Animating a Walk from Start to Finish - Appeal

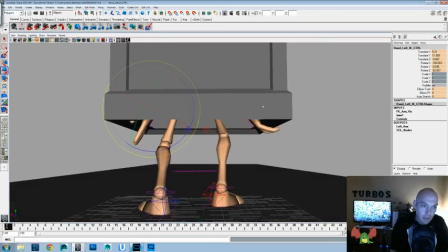[24:49]
But for this sake, we'll kind of do that ourselves and then have it kind of delay in the box and everything, and I think that'll work.
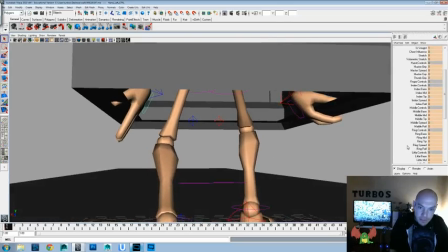[24:58]
Again, I could be wrong. That's part of animation. Maybe it'll be a better way, or if you have a different way that you animate, definitely, leave comments below and let me know how you would have done this different.
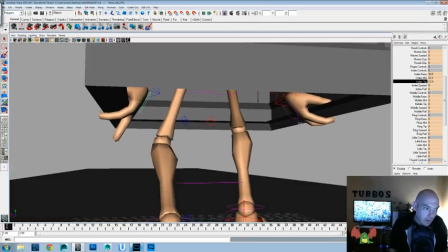[25:12]
Or if you know an easier way to do it, or anything. But if you're just starting out, hopefully these will give you some tips and everything for you.
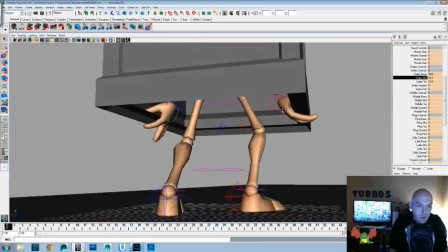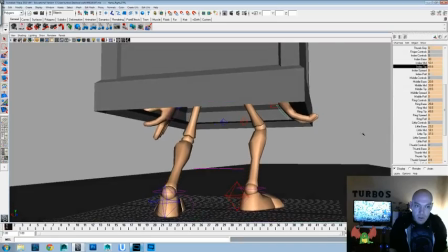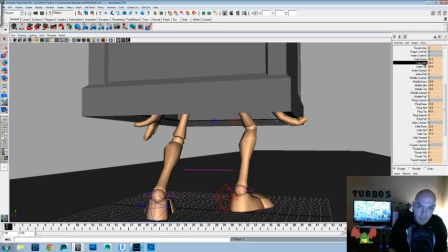[25:29]
Just trying to get some appealing poses, since that's what we're talking about is appeal today. We want to really make sure that we're getting something that looks good.
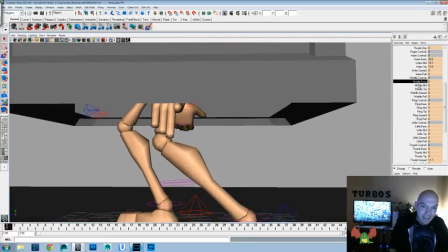[25:37]
But I think this is a fun little appealing idea, just to have a little guy hiding in a box,
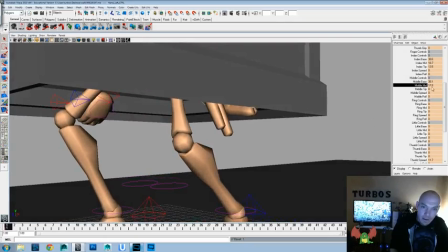[25:44]
or sneaking around with a box, or carrying a big box, or lots of different ways that we can play it up.
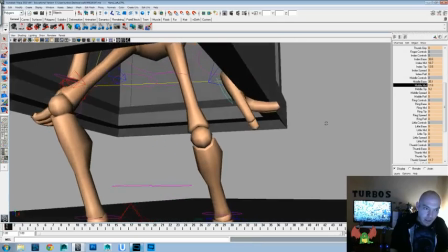[25:52]
But adds a different setting just by giving one extra prop to this.
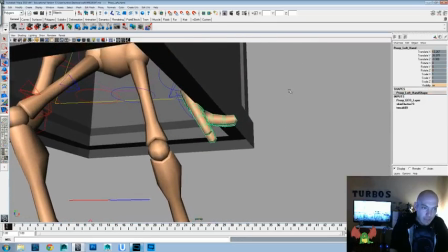[25:59]
One tip that an animation mentor of mine gave me,
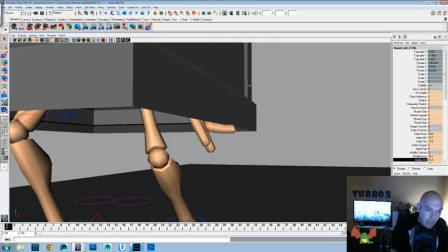[26:05]
and his name is Mike Gassaway. Definitely look him up. He has a really cool, he worked on Jimmy Neutron
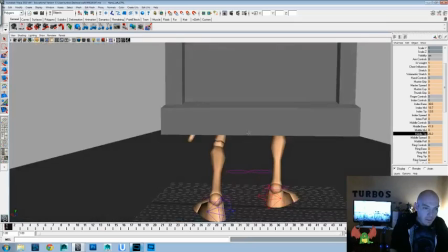[26:16]
and did a lot of the animation for that and was an animation director for it. I feel like this is still a little bit too wide, so let's go ahead and shrink it in just a little more.
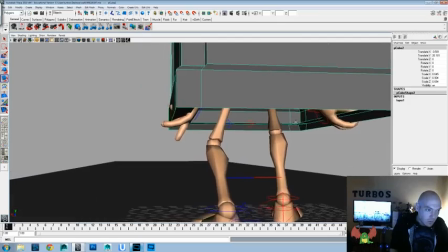[26:24]
It means we're going to have to readjust that hand, but that's okay. Let us do a little bit of curl on this side, which again,
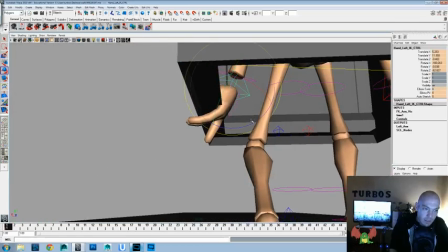[26:31]
probably from the perspective that we're going to do on the other way, isn't going to show up, but try to keep it as realistic as we can,
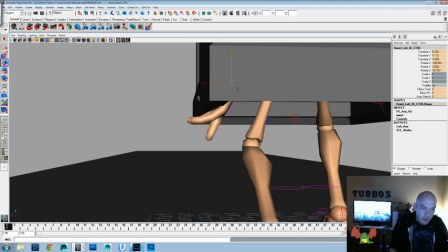[26:39]
and it'll feel better throughout.
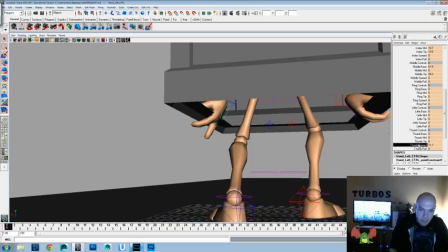[26:44]
So anyways, the tip that, one thing that I really learned and gleaned from him was this thing called
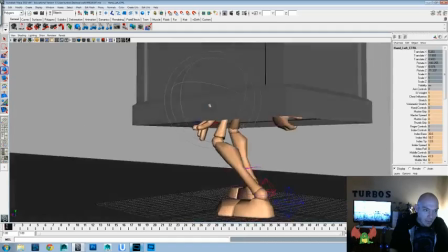[26:54]
hold the coffee cup acting. And that principle is, let me get this thumb out of the way and then we can talk about that.
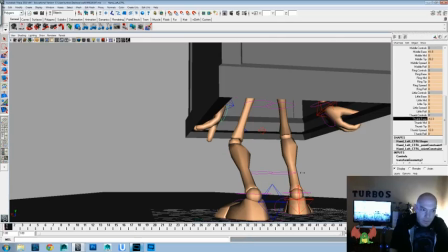[27:02]
I'll make sure that I'm getting it so it's not intersecting through there. That principle is that let's say you're acting in a shot and you don't really know like what to really do or how they would act in it, and you don't want to get too cliche going
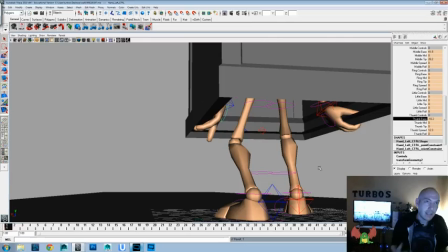[27:20]
ooh, ee, like the cliche static kind of poses that you'll see in a lot of animation where all the time they're going, I think we should do this. Should we go over there? Which way would you like to go?
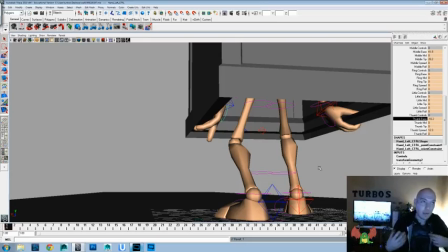[27:33]
But if you do something simple, and he calls it hold the coffee cup, and I don't have a coffee mug handy, but let's just say it's hold the remote. When you're talking and you're holding something, it gives you a unique pose because you have to be holding something at the same time.
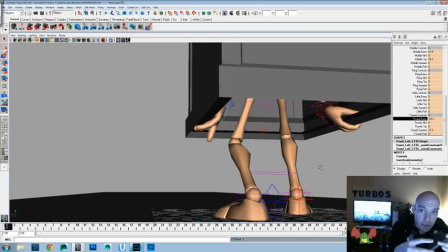[27:48]
So it gives you something to do with that character. So he can talk and he can also fidget with it or something. And it's a different way to
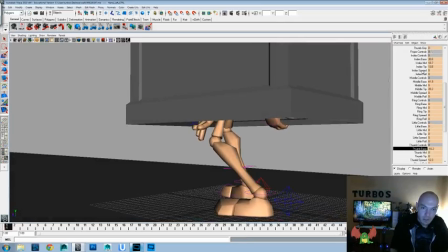[27:56]
add intrigue or keep your animation a little more believable or full of life, or
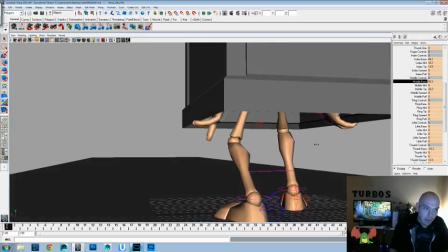[28:06]
just a different way to split it up rather than having to always come up with the same,
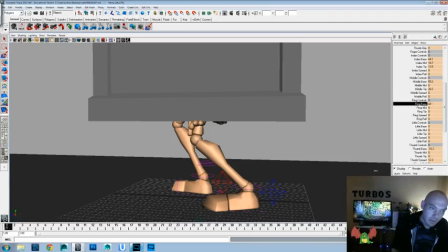[28:12]
default hand poses that a lot of people use for especially beginning animators when they're first going in.
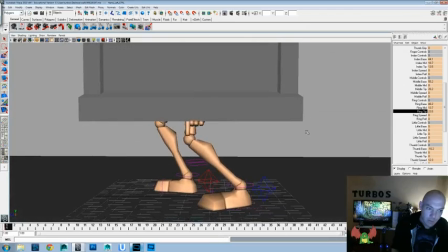[28:18]
So in this case, like I said, one of the things we're doing to add appeal here is to add a prop with it,
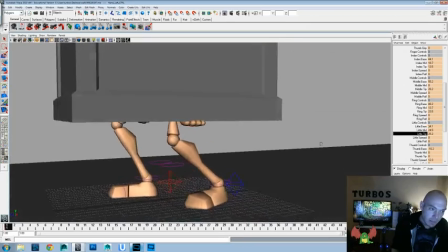[28:24]
and that gives us, the same almost vanilla style walk or something with a simple prop in there.
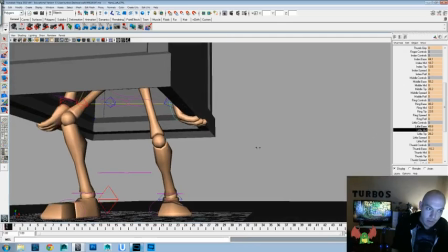[28:31]
Changes the whole setting, changes the whole way that the body moves, changes everything.
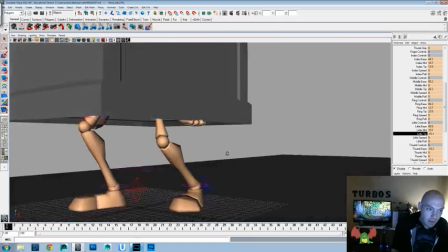[28:35]
So just a little tip that you guys might try out and do for yourselves.
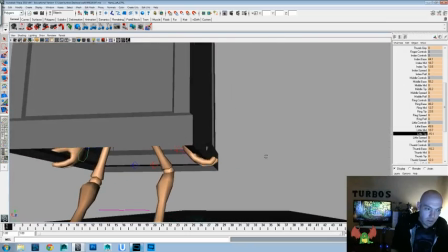[28:41]
And we did resize the box a little bit, so we're going to have to go in and adjust this stuff here, and that's okay.